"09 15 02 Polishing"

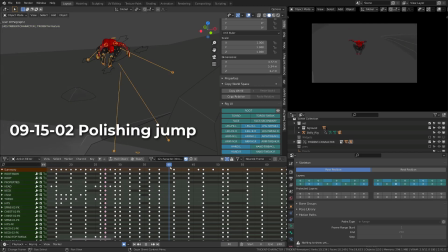(0:00)
here I am on the next section of the animation.
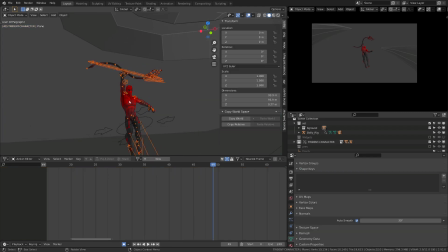(0:03)
The first thing I want to do is to isolate my character and the rig from the environment.
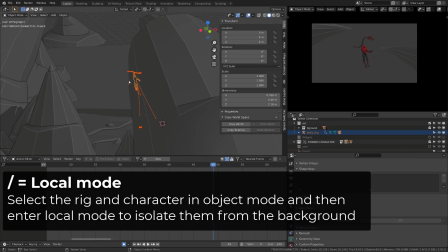(0:09)
I will select both in object mode, and then I will press the slash key on the numpad.
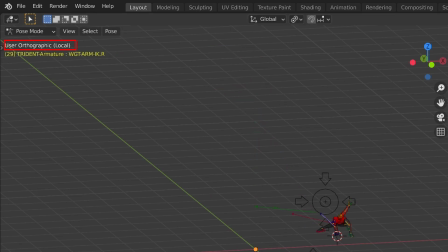(0:14)
This allows me to enter local mode, which isolates the selected object from all the other, but only in the active 3D viewport.
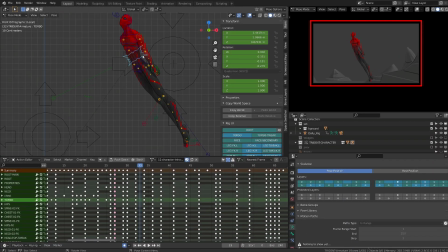(0:22)
In my camera view, I can still see all the environment. The next step, as usual, is to select the main controller, the center of gravity of the character, and calculate its motion path. And then I will start by polishing the location curve, which are the more influential in the animation.
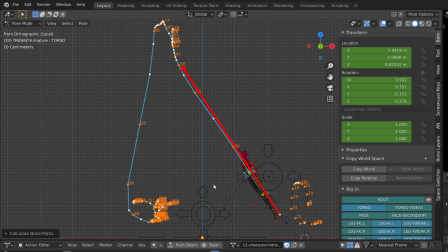(0:41)
I already have a pretty satisfying spacing from my broken, with a large spacing at the beginning of the jump and a tighter spacing at the apex of the jump. You can notice though that the jump arc is not really straight and has a strange curve.
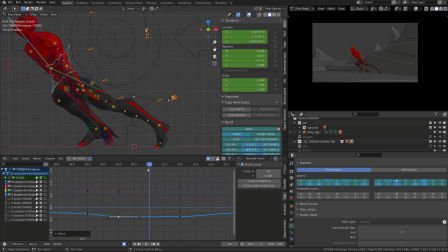(0:55)
When a character is jumping, there are big chances that he can't change his direction during the jump. So basically, your X and Y location curve will mostly be linear or straight in the graph editor.
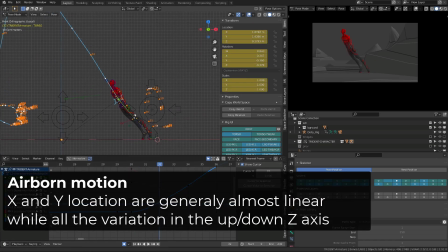(1:09)
This doesn't always apply. You can have variation depending on your camera angle and your fantasy or creativity.
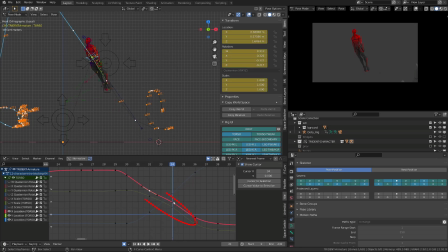(1:17)
But if you want believable physicality, that's a good starting point. So I will just get rid of this useless point on my X and Y location curve. Theoretically, my Z location curve should be a perfect parabol.
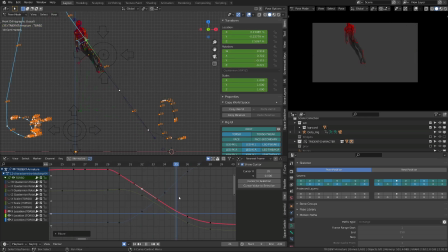(1:31)
This will follow the same principle as the bouncing ball. But I also have to deal with what we see on camera. So it's fine to me, in this context, to have some irregularities on the curve here. Then there is this interesting moment where the character is trying to reach for the trident.
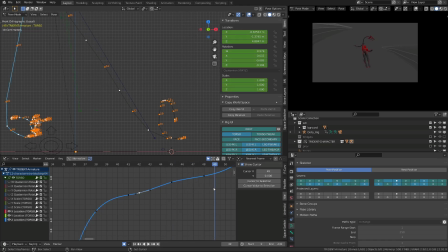(1:49)
And I want to add an extra hop on the apex of the jump. So I will push down a bit my curve the character was anticipating, and then I will break the curve as if he was bouncing in the air. This looks like as if I was animating a double jump. Basically, as he throws his fist up, he's pulled up by the inertia of the fist, let's say.
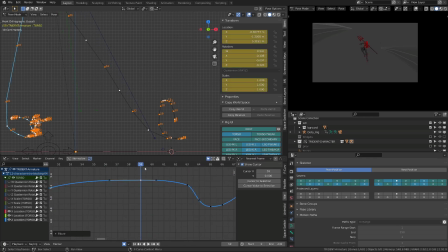(2:09)
From there, he will slowly lose altitude before throwing the trident and getting higher again, to fake some kind of recoil. And then I will simply polish a bit the curve, create a slight plateau so that he holds a bit in the air, which I do like, and then accelerate down.
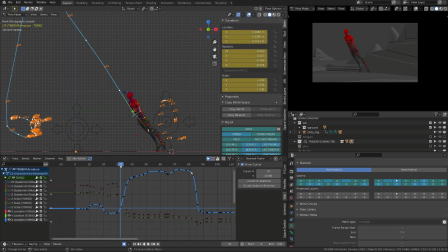In the previous videos, I explained you that sometimes you don't need to use the graph editor.
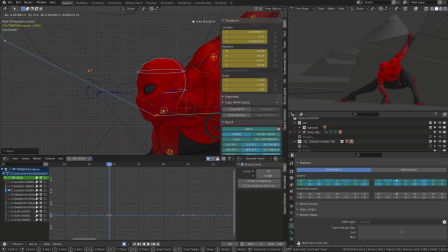(2:39)
It's easier for me to directly pose the head in the 3D view than using the curve trying to achieve what I want.
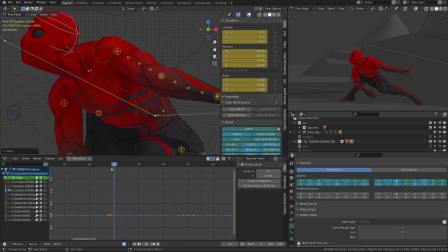(2:47)
I just wanted to push the head a bit inside so that it drags. Polishing the head right now might not be the priority,
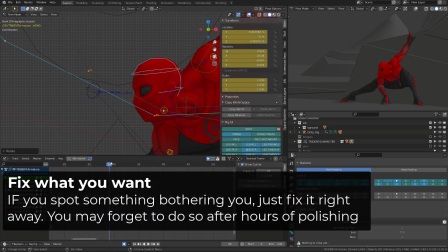(2:55)
but the head does show from the camera view and I was probably bothered by its position.
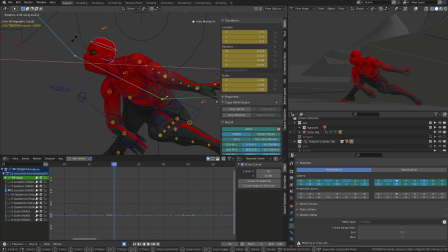(3:01)
During the blocking stage and the early polishing stage, I explained you that contact pose were the most important, at least for me.
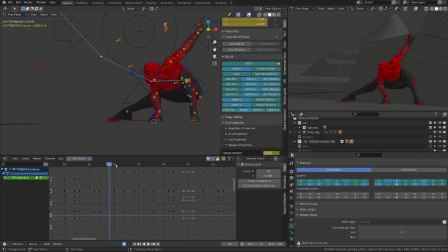(3:09)
So I will make sure that my right hand leaves the ground properly with a bit of dragging, meaning that I will rotate it toward its original point or previous position. In chapter 8, we've seen that pinning a contacting point might not look supernatural,
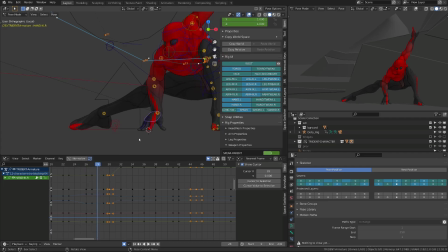(3:26)
because there are compression, so the foot will deform, and that's the same with the hand. So that would be hard for me to achieve that through the graph editor. So again, I'm just doing it directly in the 3D view.
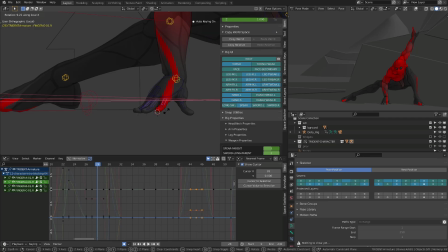(3:41)
As the character is pushing forward, there is more weight on the hand, so I'm pushing it down and I'm revising the fingers so that they stick to the ground. These are super fine details, but believe me, they will show. Or may I say, if you don't do it, it will show.
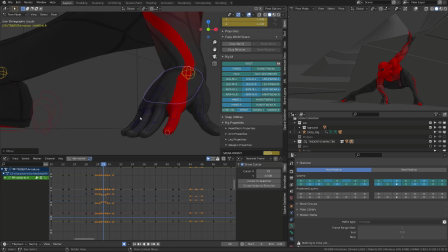(3:58)
It's more than often that bad animated part will show more than well animated part, which can be pretty frustrating.